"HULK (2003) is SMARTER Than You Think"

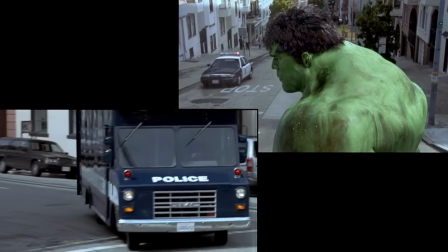(20:50)
The panel-like editing helps portray the sheer size of the assembled police, SWAT, and military.
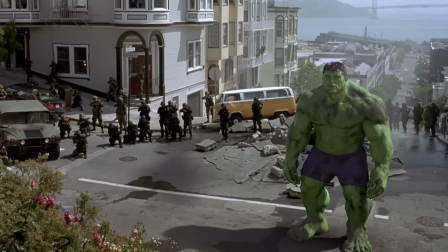(20:55)
This in turn emphasizes the power of the Hulk, which has made such a force necessary to confront him.
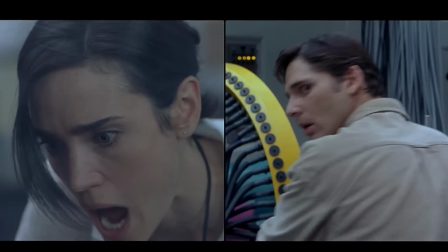(20:59)
It also lets the movie convey a greater amount of information without having to make a lot of quick cuts.
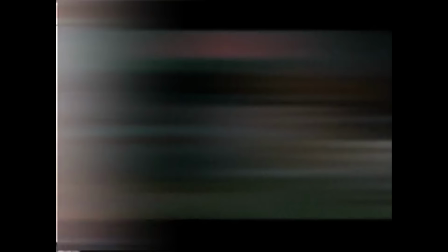(21:04)
It can be shown simultaneously. So we do take some of the multi-images influences from the comic.
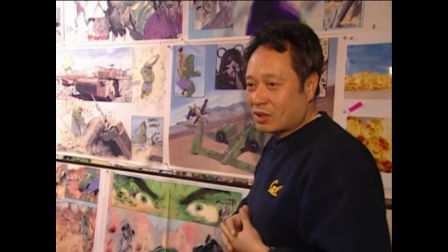(21:11)
Not so much a split screen, but see if we can get more out of what we're looking at than the regular linear structure.
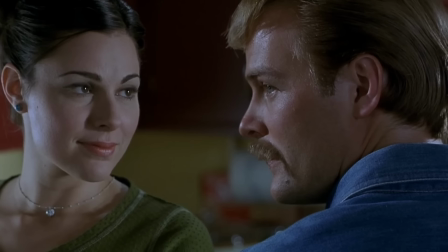(21:18)
But at the same time, the constant barrage of weird transitions and strange framing can be distracting. Aang didn't want people to see where we were enacting our effect.
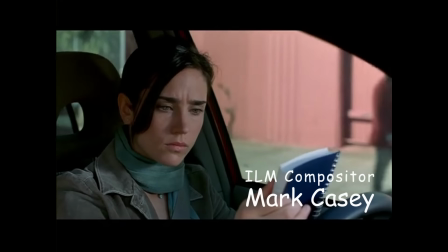(21:28)
The more seamless and the more confusing we could make it, the better. So to keep the eye guessing.
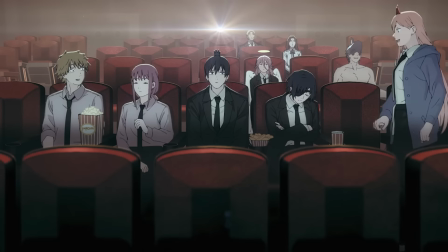(21:33)
Yeah, I don't know if that was a good idea. People can be pulled out of the story due to these strange edits, such as...
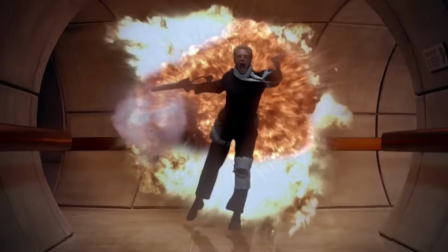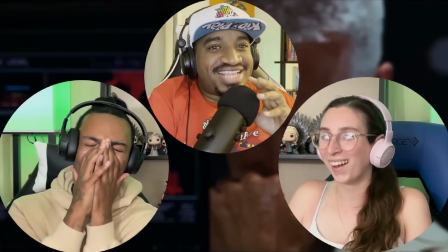(21:47) No! No! Oh, man.
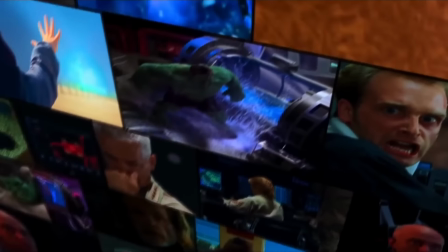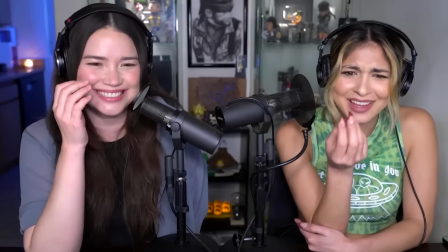(21:57) What was that? Wait, what? So weird. What? They just PNG'd him?
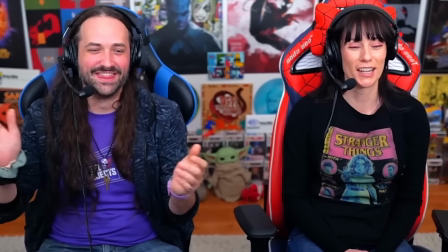(22:04) Oh my gosh, that shot. That what? That's terrific.
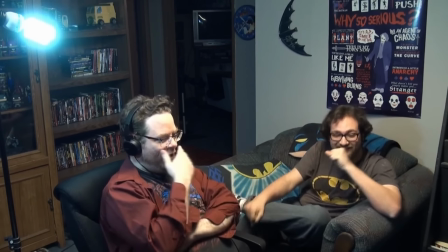(22:10) What? I know. Isn't that bizarre? Yo, that was the weirdest freeze frame I've ever seen.
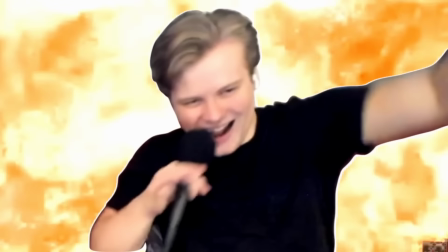(22:20) What the fuck? That was a choice.
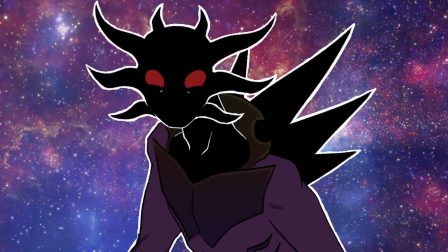(22:25)
If you're enjoying the video so far, consider leaving a like. You can support me with Super Thnks and Patreon.
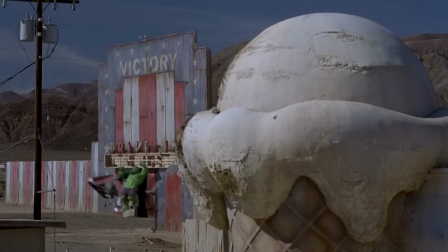(22:31)
Back to the video. Hulk escapes onto the surface and makes his way home, aka Betty.
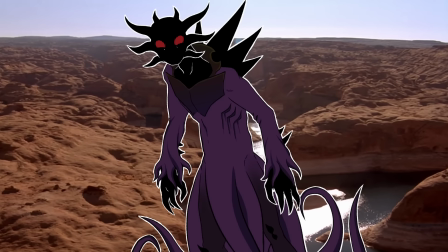(22:36)
How he knows which direction to go is beyond me, but I digress. He's hounded by missiles, Thnks, and helicopters along the way.
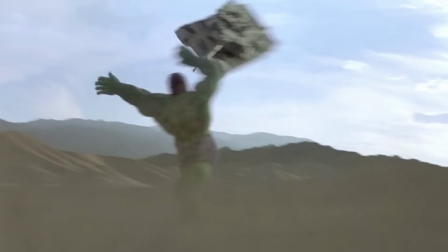(22:42)
He destroys a bunch, purposefully and miraculously, avoiding killing any of the soldiers in the process.
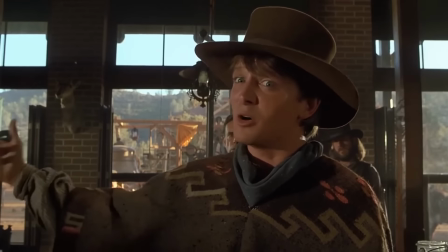(22:47)
Quick aside, some people get hung up on the movie CG. It's often described as dated, or unfinished, or shit.
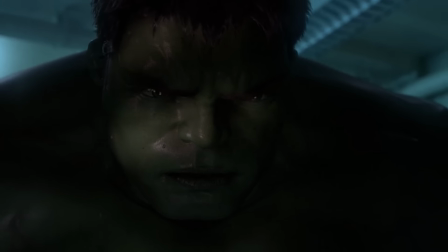(22:54)
While, yeah, I personally don't mind it. It rarely pulls me out of the movie. My only major issue is that Hulk sometimes feels weightless.
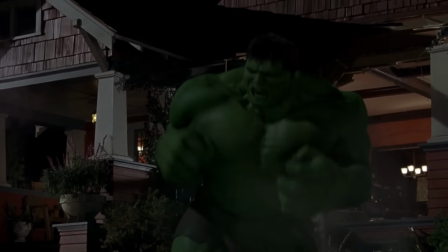(23:02)
I imagine it was difficult at the time to portray something that was both massive and nimble.
I don't know how much this is going to cost.
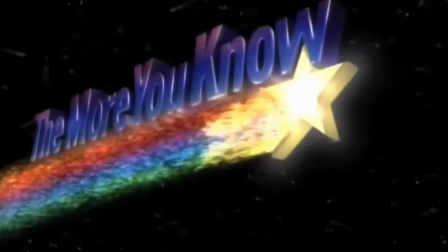(23:08) A lot.
Fun fact, Ang Lee did the mocap for Hulk.
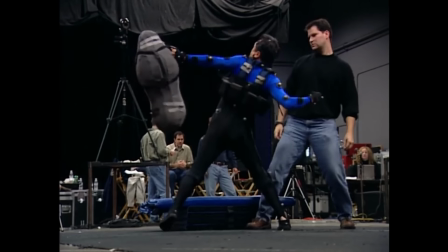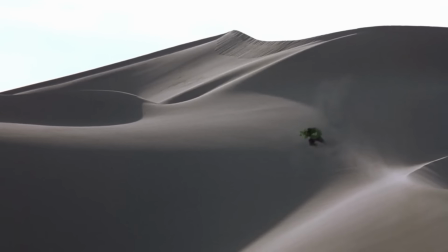(23:19)
Look at him go. Hulk travels across sand dunes and giant rock formations.
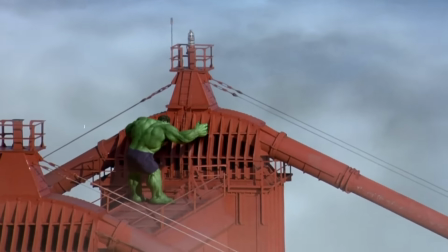(23:23)
Wait, that looks like a dick. Until reaching the Golden Gate Bridge in San Fran. He's dogged by jet fire when one nearly hits a civilian helicopter.
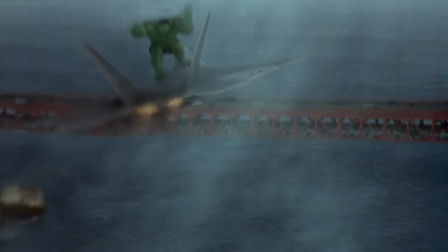(23:31)
It swerves away and is about to crash into the bridge when Hulk leaps onto it, changing its course and saving the pilot and the civilians on the bridge.
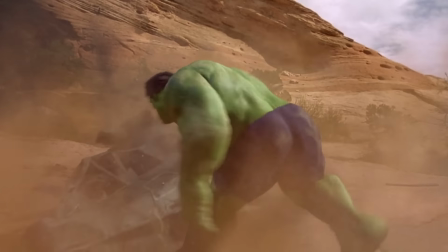(23:38)
Until now, Hulk has avoided killing people. He often smashes and roars to intimidate rather than harm.
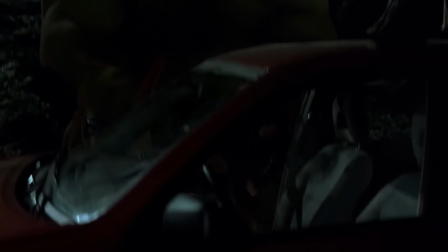(23:43)
But this is the first time he saves someone other than Betty, someone he has a personal attachment to.
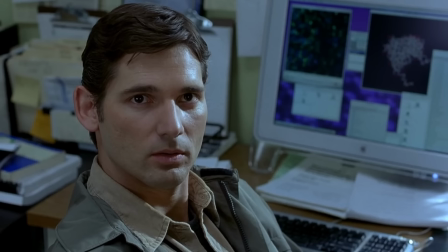(23:48)
He has no attachment to this rando. Since Hulk is an aspect of Bruce, they share the same core trait, the desire to help people, even at a cost to himself.
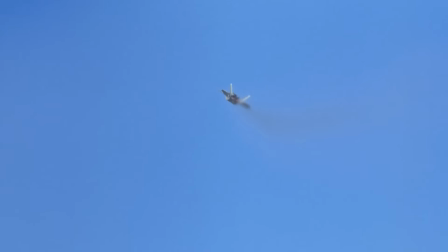(23:56)
The jet takes Hulk high into the sky. He loses consciousness and starts to dream.
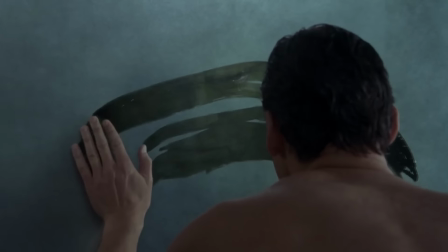(24:01)
Bruce is shaving. He wipes at the fogged mirror and reveals Hulk, who bursts through the glass and grabs him.
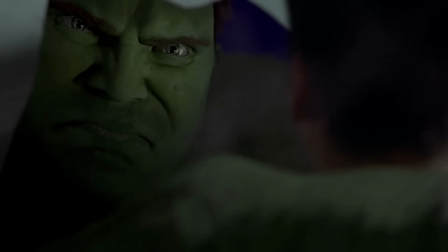(24:06)
I'd like to point out something interesting. The Hulk in Bruce's dreams is distinctly different from the Hulk in reality.
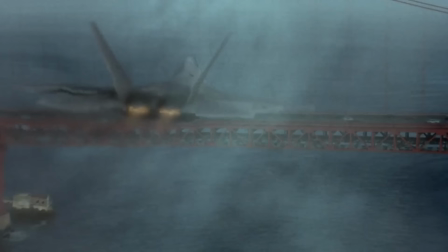(24:12)
One is sinister and actively malicious, while the other helps people and actively avoids killing.
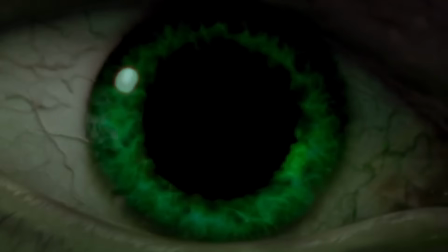(24:17)
Hulk, in Bruce's mind, represents a couple different ideas that may be separate from what he is in reality.
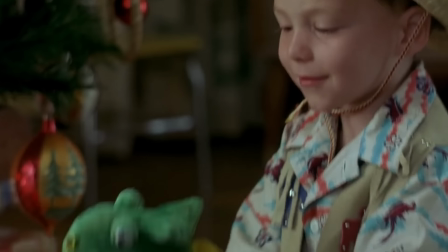(24:22)
In some ways, Hulk represents Bruce's father. He is that malicious force that scarred him in his youth.
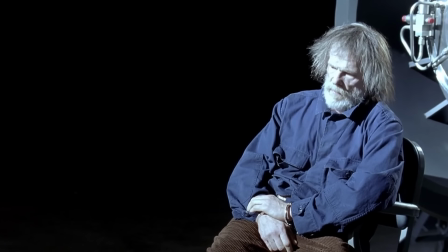(24:28) Puny human.
It's every boy's worst nightmare. Your dad's a puny human.
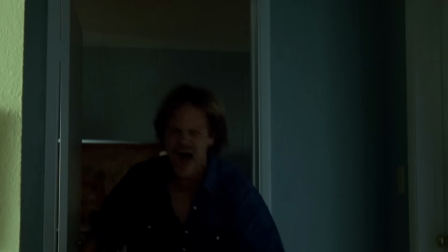(24:34)
That's why Hulk appears inside the door his father burst out of, and why he's antagonistic towards Bruce.
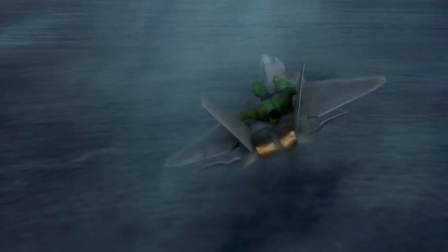(24:38)
Hulk stuck his neck out to save people, and it was used against him.
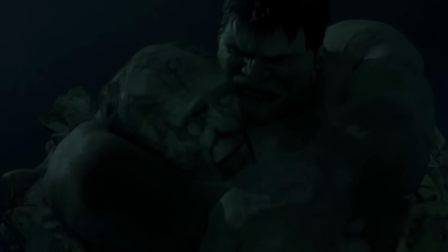(24:42)
For someone like David, who lives his life selfishly and for power, this would be a mistake. Therefore, Dream Hulk insults Bruce.
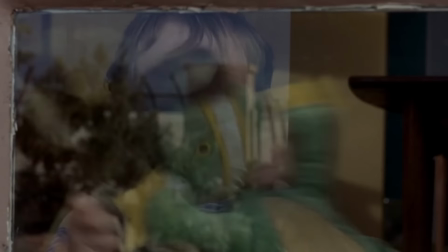(24:48)
At the same time, Hulk represents Bruce's base aggression. In childhood, Bruce acted out that aggression by playing with his toys, as bottled up as he was.
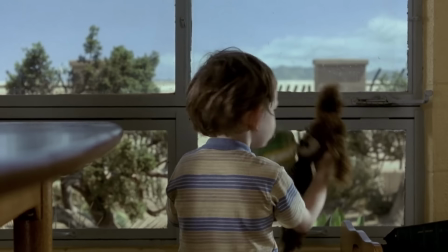(24:56)
It was the only way he could express it.